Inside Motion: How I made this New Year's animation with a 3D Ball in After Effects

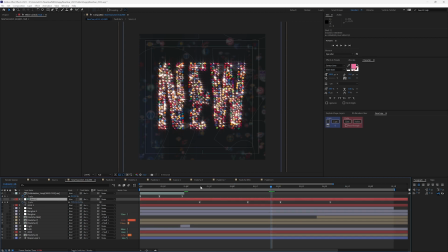24:11 All right, and the other thing I did here, if I hit U, is so these Pastiche are all connected to this null, and I adjusted the scaling with the null
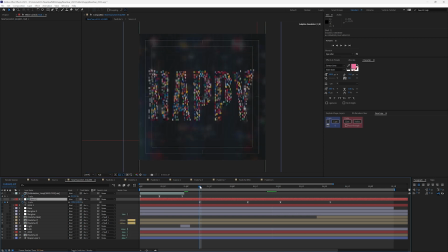24:30 because I wanted it to feel like the screen was filled the whole time. So happy is wider than new, so I wanted it to feel like you were getting pushed into new,
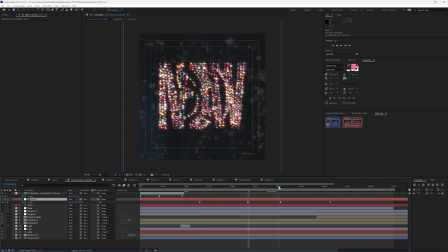24:47 and then pulled back just a little bit for year, and then even more for the logo, because the logo is very vertical and the other pieces are more horizontal. So just that little extra amount of push in, pull back,
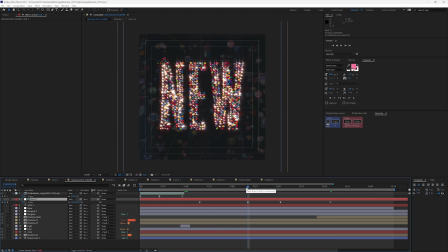25:08 along with the pastiche elements the basketball is animating into and forming a new word, kind of gives it a transitional look and feel while keeping the scene active as it evolves. So let me go ahead and just ramp preview this.
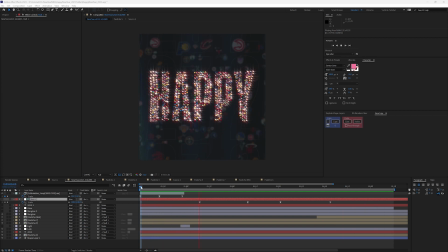So now you can really see how the scaling here, pushing as I'm pushing in while this is forming
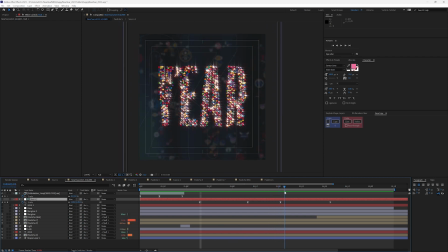25:46 new, and then I pull back a little bit for year, and then we really pull back, but I let it start to happen first before I pull back.
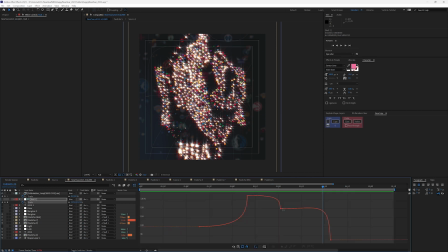25:58 So if I go into my curve here, you can see that I really pull this as far as I can, so that when it forms, it kind of goes along with the curves here.
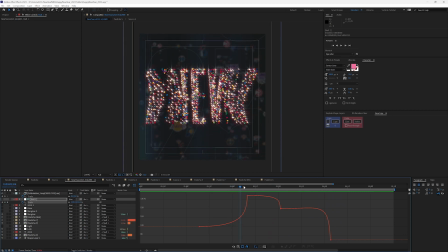26:16 Wait, and then it pushes in.
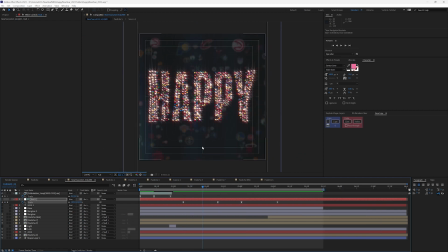26:21 And you can see how all the different pieces layer together to make a nice looking comp. If I turn off my leak, you see just how that hint
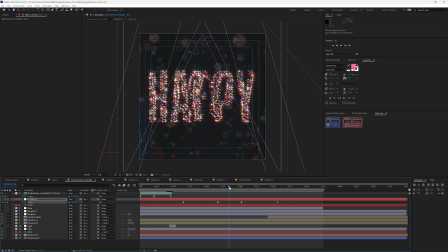26:39 and the movement gives it a little bit more life. And I also added this light here.
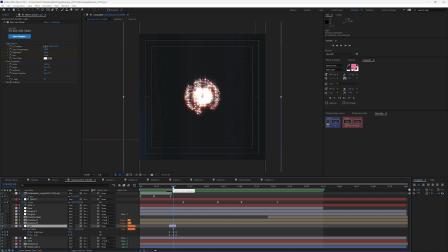26:53 So in order to reinforce this hit, so the ball comes up, and as it's coming down, I want to reinforce this impact.
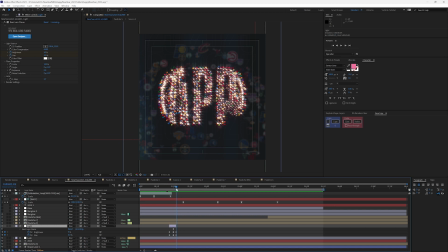27:10 So the ball disappears, and the way that I do that is with the light burst here. It's a lens flare, and it just blows out the middle there. So if I play that back now,
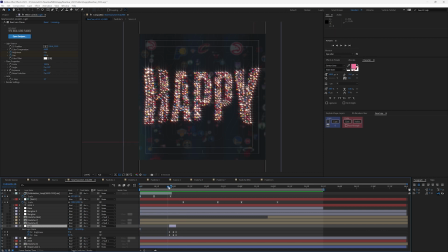27:30 you can see that introduces it draws your attention and introduces happy as it expands out. So that was a quick rundown of
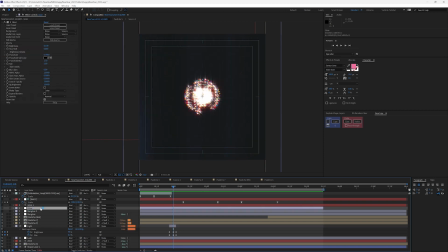27:46 some of the decisions that I made as I built this New Year's Eve asset for